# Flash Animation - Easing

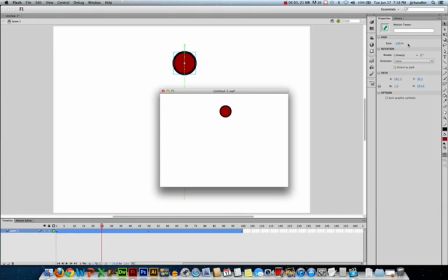[4:01]
It's like gravity is accelerating the ball towards the Earth. but the bounce at the bottom looks weird it shouldn't get faster going up to the top should actually get slower so that's one of the weaknesses of easing you'll notice because this is one continuous motion tween my easing is applied all the way
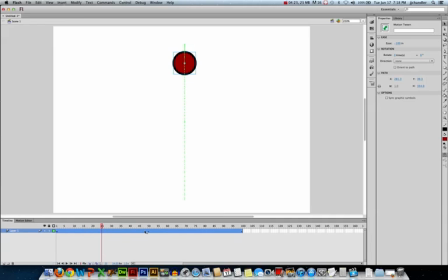[4:20]
across I can't have it ease in from here and then ease out from here I have to do two separate motion tweens to achieve that result so let's undo that motion tween or the easing effect set it back to
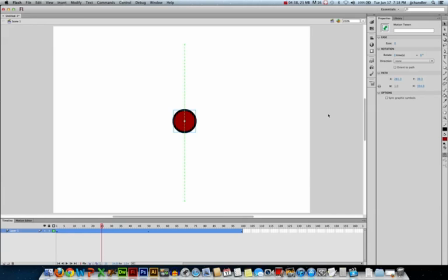[4:36]
zero and I'm actually going to make a new flash file to show you the difference between the two animations so give me a second to reset this up we'll do new
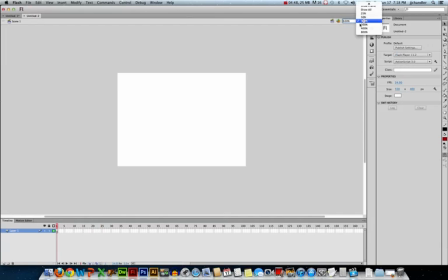[4:45]
okay we'll zoom in make our ball
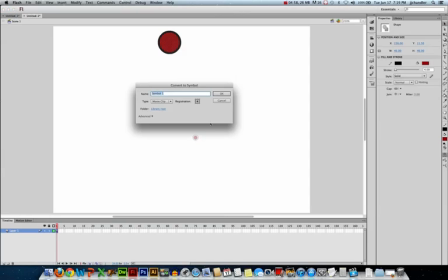[4:55]
convert it to a symbol this time I'm gonna call it ball one and it'll make sense in a minute why I'm doing that.
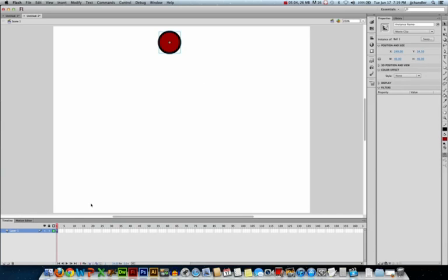[5:02]
It's already a movie clip. I'll hit OK. I'll right click, apply my motion tween. I'm only going to go to frame 50. I'm going to bring my ball straight down. So I'm going to select it, use my arrow key. I'm holding shift so it moves 10 pixels at a time.
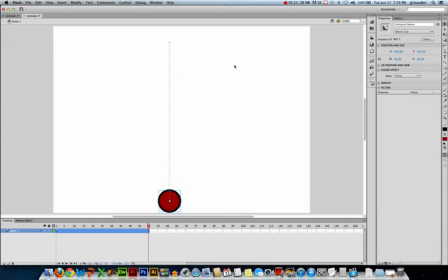[5:18]
Get it to the bottom. And then one pixel. That looks pretty good. So now in order to move the ball back up, I need to do a separate motion tween. But for For now, I can put my easing effect on here, so we'll ease into it, we'll run this animation so you can see what it looks like.
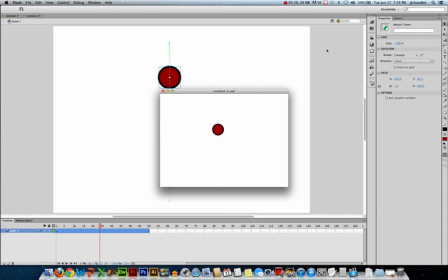[5:35]
So that's pretty good for falling. We need it to bounce and go back up, but for a falling effect, it starts slow, ends fast, that's solid. Okay, so in order to do a different easing effect on the second half, we need to do a second motion tween.
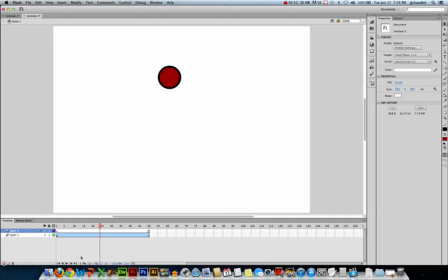[5:50]
So I'm going to make a new layer, because you can't put two motion tweens in the same layer. You'll notice it fills it with empty frames, that's fine. I'm going to go into my library and I'm going to duplicate this ball so I'm going to right click
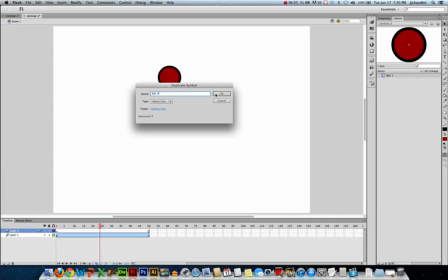[6:04]
duplicate and it asks for a name I'm going to call it ball two so now you see why I named it ball one so I've got ball one and ball two and in order
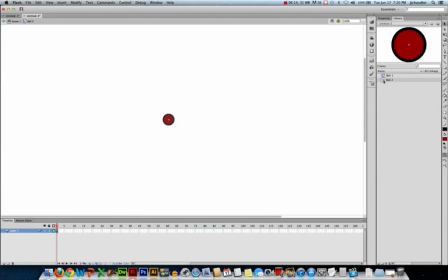[6:11]
to see the difference I'm going to edit ball two so I'm going to double click on this symbol I'm going to change the fill excuse me the fill color so now we have a blue ball and I'll go back to scene one you know it's here in my library,
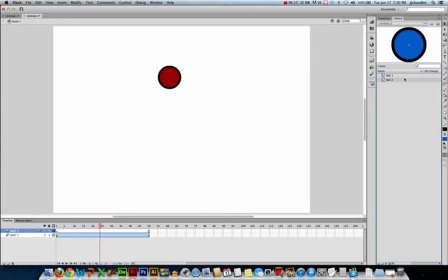[6:25]
ball one is red, ball two is blue. So now I can use two different balls for this effect. So I'm going to go to frame 51 and insert new keyframe on this second layer. You'll notice ball one disappears because it only existed on the first 50 frames, right?
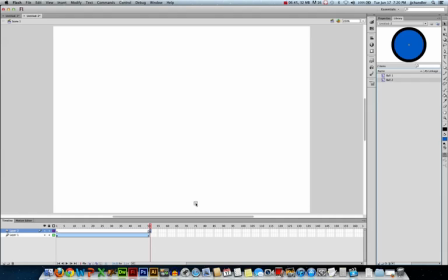[6:42]
So I'm going to take ball two and I'm going to move it over here. And for now, I'm not going to worry too much about the position. It's not in exactly the same position as the first ball, but that's okay. I'm going to position it. I'm going to right click and create a motion tween. Now you'll notice it didn't give us that 24 frames we're used to getting.
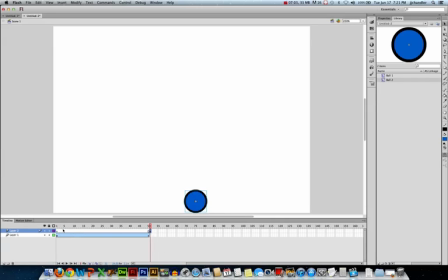[7:01]
And the reason for that is we're not on frame one anymore. We're way out frame 51. So what we can do is just put our cursor next to it and stretch it out. Go to frame 100 and I'm going to move this up to the top.
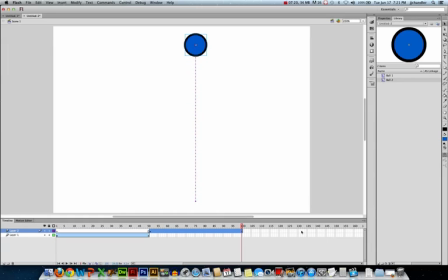[7:17]
Roughly I'm just going to ballpark it where that first animation started. And here I'm going to do a different type of easing.
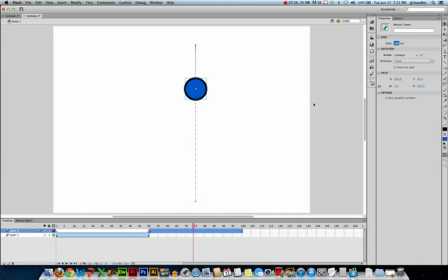[7:25]
So I'm going to ease out on this animation. So let's run this and see how it looks. The red ball is going to fall good and the blue one is going to bounce up and then it switches over to the red one. So what I need to do now is basically get them in the same position so it looks like a smoother transition from the first ball to the second ball.
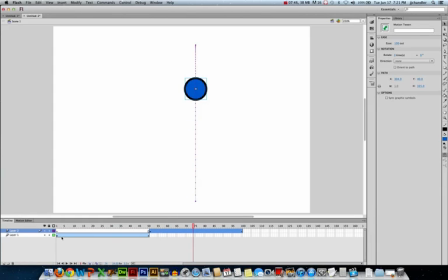[7:44]
So here's how I can do that. I'm going to take the starting position of the red ball. I'm going to click on the red ball to select it. And over here I can just write down the X and the Y properties. So my X is 249 and my Y is 34.5.